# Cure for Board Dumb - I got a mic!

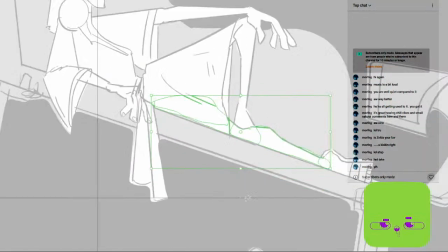[21:50]
Yeah, I need to stop being so precious with this and just do it.
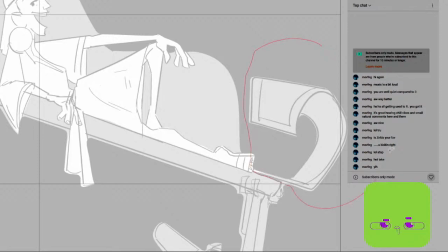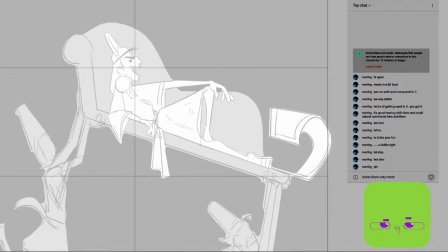Just do. I do want to keep them connected. But yeah, it doesn't really matter.
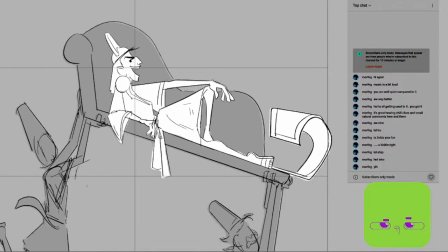I think I got moved a little bit.
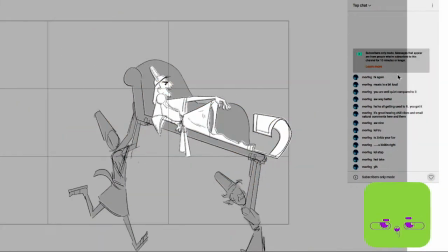[22:29]
Oh, is it because it's because I copied and pasted it? That's fine. That's fine. Yeah, I just think it's gonna read better if he's a different color than his servants.
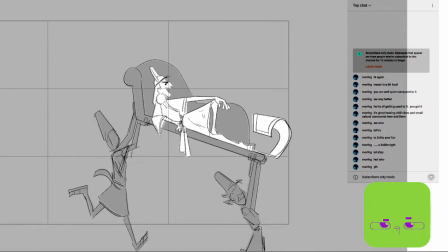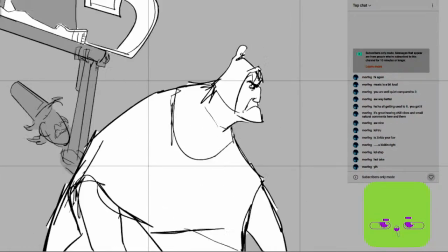[22:49]
The last thing I want is
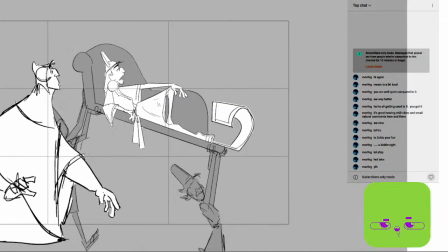[22:52]
any viewer needing to like think for a second when they see it, because that'll just distract you from the story.
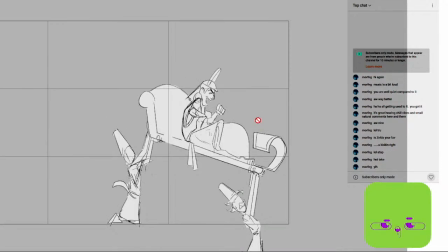[23:02]
Like, what is this? If this is all just, you know, if get rid of that. Yeah, you just like see this whole like shape here.
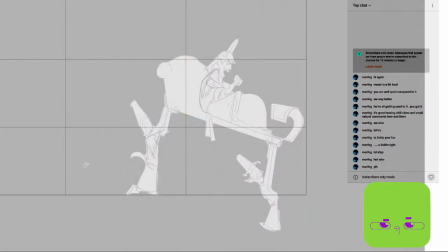[23:20]
And it's just like one color. It's not like super clear what's going on.
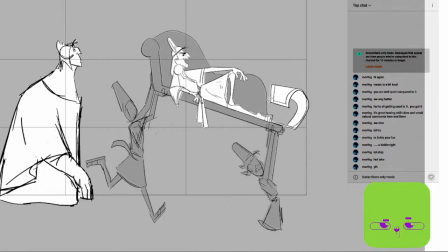[23:26]
It's much easier if he's a different color. It like stands out. They also like the slave the servants aren't important to the narrative. They're just he's literally using them as a prop.
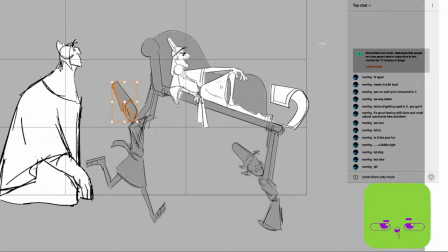[23:40]
So the idea that they're like a more dull color than him, they don't distract your attention.
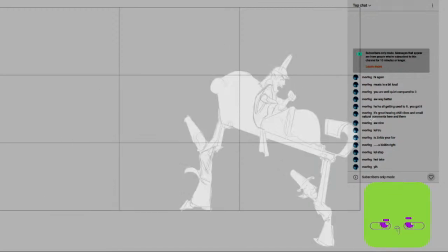[23:47]
You're just aware of them. Works better than this shape. I don't know. Anyway.
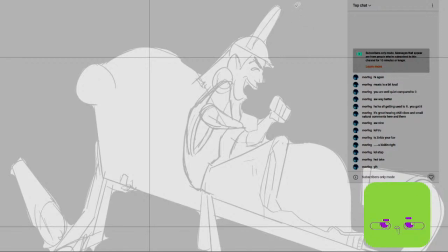Like, I'm even struggling to make out what shape that is.
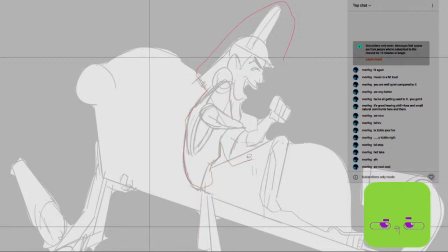[24:20]
Is his sleeve? Oh yeah, his sleeve should be there. Okay. And his arm. That's another hand. Yeah, fuck it. Okay. There, that's a Cusco.
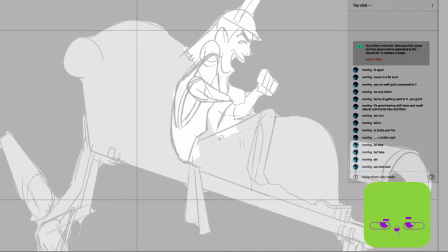[24:37]
That's a Cusco torso.
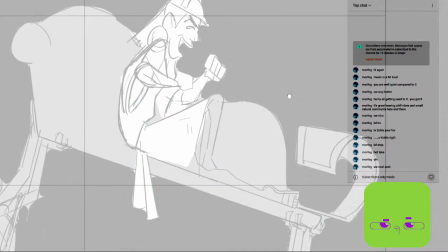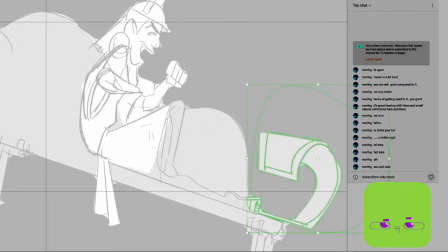I want to do a little GIF animation.
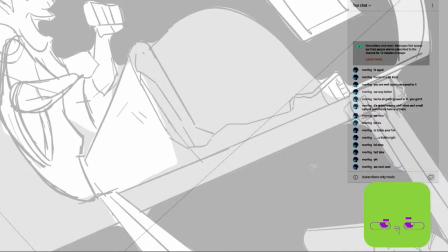[25:07]
Well, first off, my little character guy. I want to do a 3/4 of him rather than him looking straight down the camera, because I feel like that's a little off-putting. For me, it is anyway. I don't like when the VTubers or PNG tubers use a front-on view.
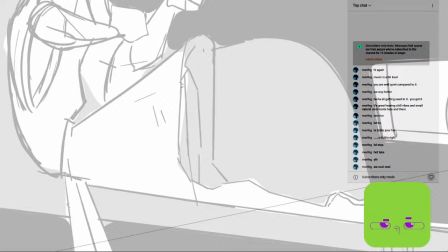[25:28]
Like even it's like when you see people like celebrities being interviewed,
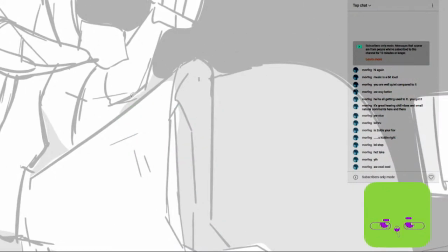[25:38]
they're at like an angle. I suppose it's because they're talking to the person, but like it's much less like drastic than those like direct camera pleas that they do to get you to go to see the movie.